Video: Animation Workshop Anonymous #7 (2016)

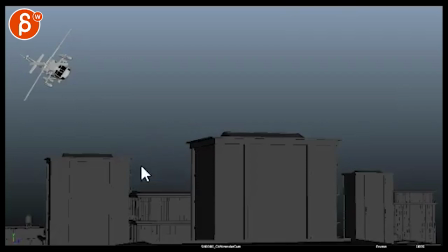(0:03)
All righty, so this is going to be brief mainly because I have a crazy cold and a crazy cough.
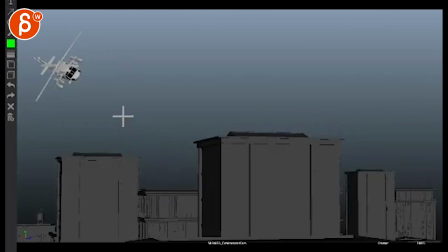(0:13)
So I'm not sure how long this can last here. So when I was watching this, I was reading through your email and thank you for the notes as always are super helpful. Watching this, I think it's been a while. So it's kind of interesting watching this again.
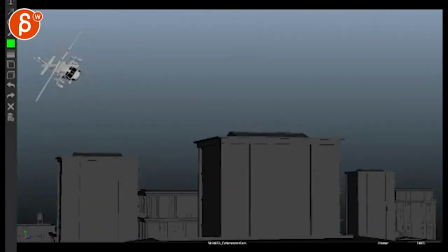(0:35)
Kind of interesting how far we are starting here. It's almost like you could start, you know, even that, but like around here and do a curve, something like that. There's something about being so close to this and then, you know, you almost wait for something in here to happen.
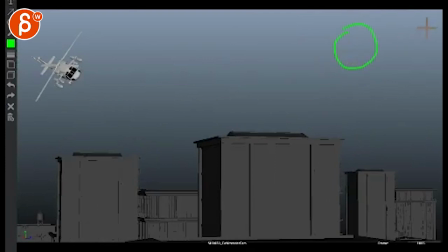(0:58)
I mean, it's almost like you could have the chopper come through here. Maybe that's like something like that. I know this changes the whole thing. I'm just curious now, if we're too far to the left, giving us so much room here,
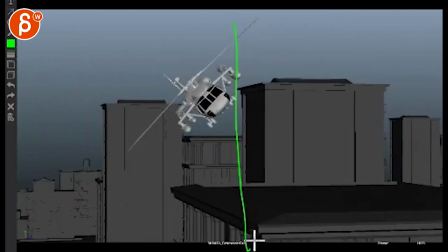(1:09)
and we never really cross until only later.
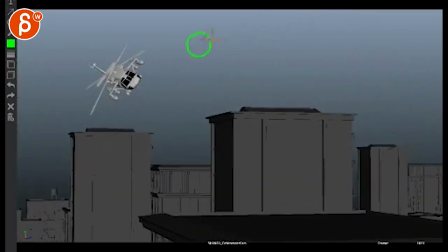(1:15)
I'm only saying this by having the chopper be here and do this, or potentially go even further. Because it would establish a stronger feeling of right to left.
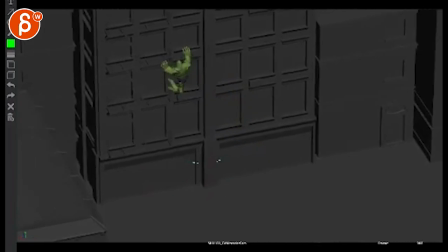(1:29)
Which then goes here. what I would do is
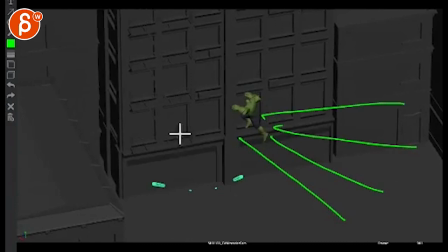(1:34)
have the shots come from here but there are a couple things that are not quite working here a is because they start so small through here and they're throughout so small you never get a sense of foreshortening that it comes from our POV they
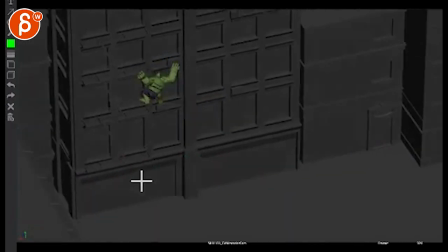(1:49)
just kind of appear and you're gonna have to have I would do it's gonna be tricky like I would personally do longer ones. And then definitely have, even if it's something simple, just impact spheres.
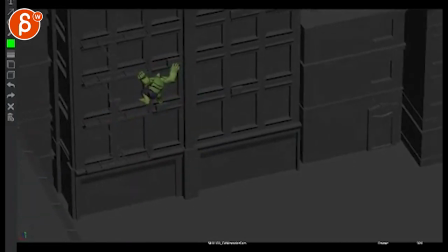(2:06)
Because right now it feels like they're just kind of, it almost could pass as a targeting system, like the LED HUD something.
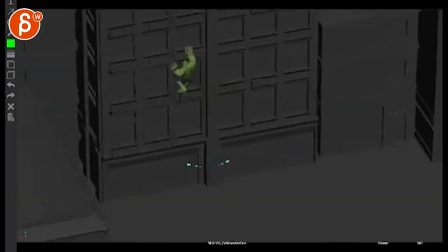(2:18)
Because given the camera here, it feels like, well, are we, is this a POE from the chopper?
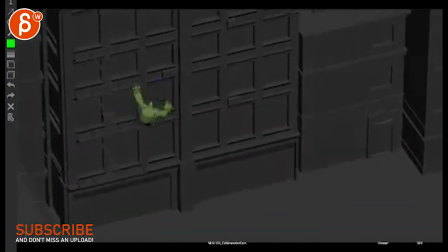(2:25)
Because we are translating a ton here.
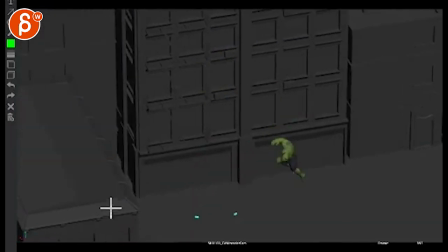(2:28)
And again, I might be unraveling a ton of stuff that I didn't mention before, but it's interesting having it having such a long break and then seeing it again.
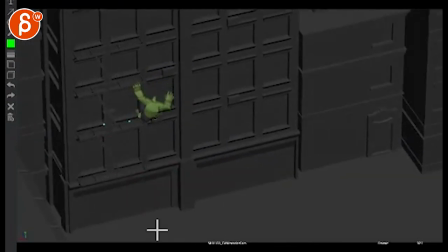(2:35)
So sorry if I'm rambling here, but it feels like this is a POV from the chopper, which can work, why not?
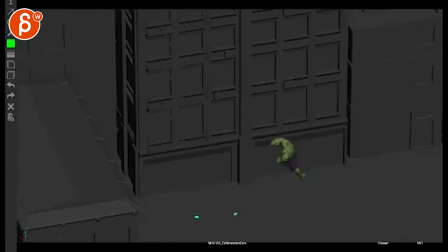(2:43)
But the problem with the POV is that, well, when you shoot, the guns are stationary, you know, not that this has to be the cockpit, but it would be something where the guns would be like this, or they come from here, but they would always come from here.
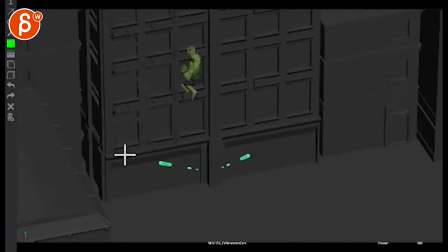(2:57)
So the tricky thing is that how your origin points travels throughout the shot.
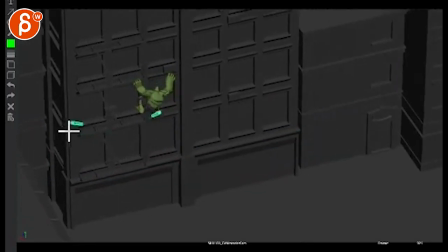(3:03)
You know, like suddenly they're up here and then, whoa, they're suddenly up here. That's a weird thing that I don't quite connect there.
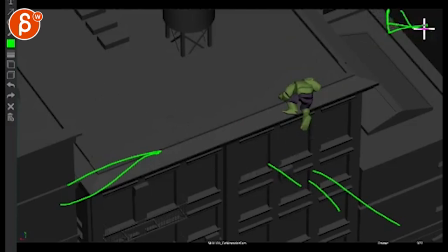(3:13)
So if you could just make that, you know, a consistent thing and even if you have like something, you can go bigger and have something in frame from the chopper if needed, but I don't know if that's needed.
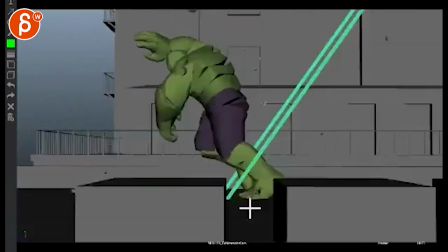(3:23)
but definitely impact points will be cool that's still cool
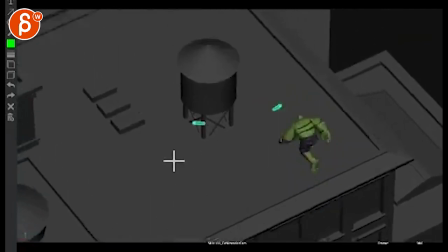(3:30)
sorry i said it's gonna be a crazy cough fester
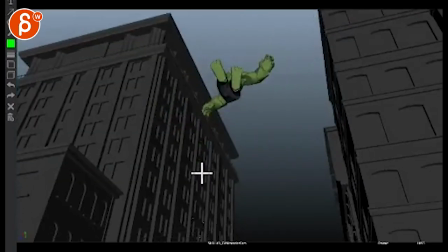(3:34)
that's all cool i think that works really well and then um what you were saying about this here i think it's going
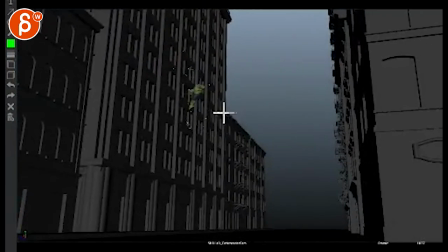(3:40)
to be okay i think the way you can do this uh and i remember what you have light coming from here
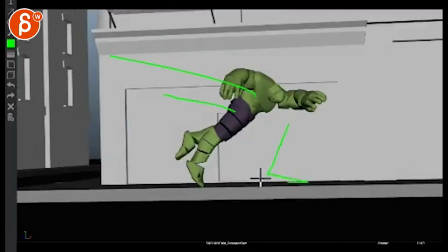(3:46)
meaning that if it's coming from here you're gonna have shadow of the Hulk here.
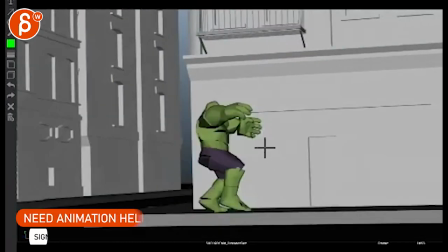(3:52)
You know what I mean? So when he hits this, you can play it as, well, now the shadow is only here.
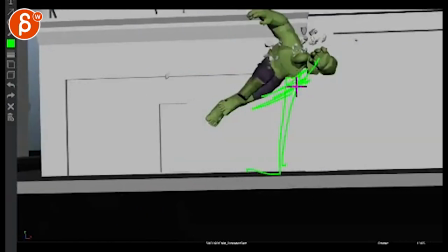(3:59)
And as he connects, the shadow is clearly here. So you can see the lighting is going to help connect with that moment.
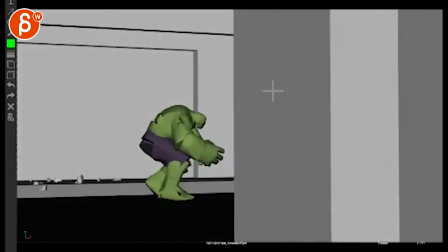(4:06)
The only thing that was weird, which I didn't understand, was this.
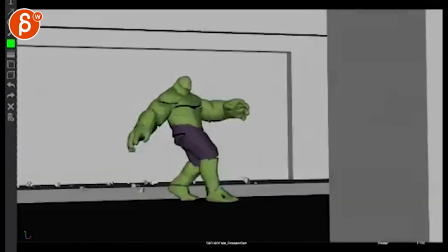(4:10)
Because of the flat lighting, and there's not a huge amount of parallax. Is that a foreground element?
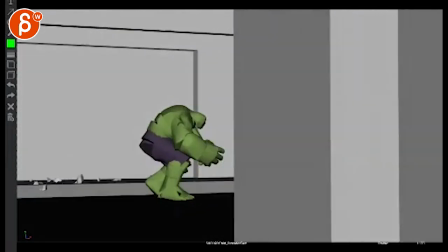(4:16)
Is that a wall? It's just a weird moment of, what is this? They're such simple shapes.
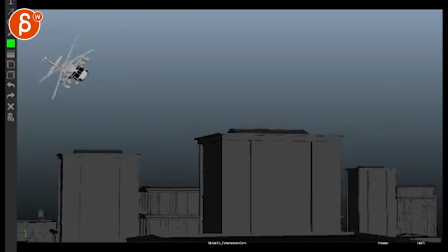(4:22)
I'm not understanding what that is. And it's a weird moment where he really suddenly comes to a full stop and then leans back.
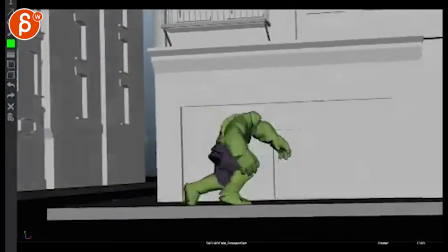(4:31)
To me, it feels like you want to do like, boom.
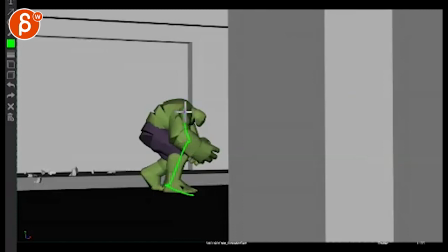(4:34)
And then at this point, it will be a full charge pose again. You just hit this wall and it goes full blown into something else. You don't see these sides here.
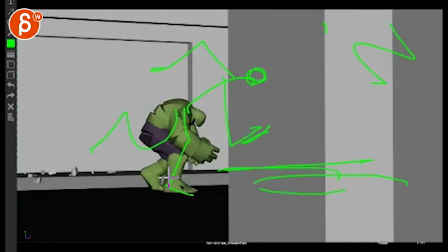(4:49)
and that's how you that's how you stop the sequence it's like you're taking a chunk out of a longer sequence and that's what you present versus this feels like a weird ending it's almost like the chase is over I mean the only way this could work is it was a clear moment of
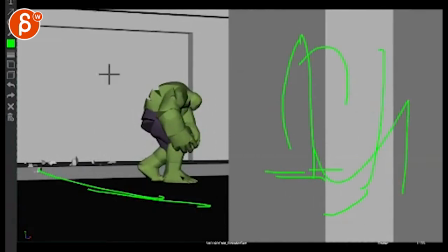(5:04)
this is a wall it can't go anywhere and then like a spotlight gets on him and he turns around and casts a shadow you know and then it cuts to a close up of his face going
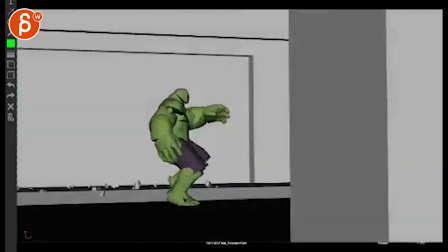(5:17)
like something like that like then i can see a continuation based on that idea
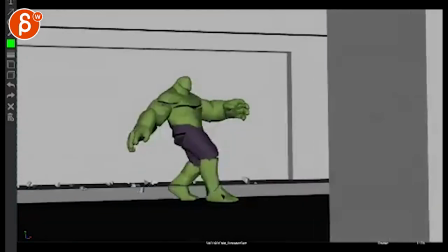(5:23)
but other than that i'm not super sure uh and then watch out like right through here it's also the momentum stops
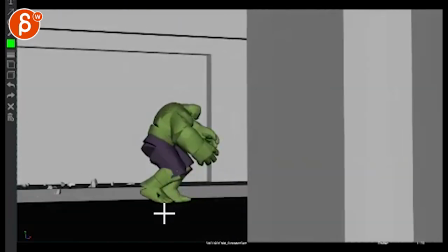(5:30)
pretty quickly and it's almost like the camera stops to translate this way right when he stops translating
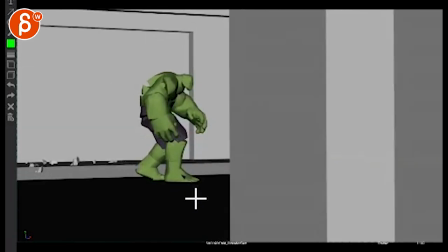(5:35)
this way which is a weird bit of a connection there so overall super cool just a couple questions and little concerns and sure things that i totally missed and that you will know an answer to, for whatever the English thing is. All right. Thank you. All right. There's an email. You can sign up. You can start whenever you want. You can submit whenever you want. You get 16 submissions. Either way, a like and subscribe would be awesome. All right. Thank you.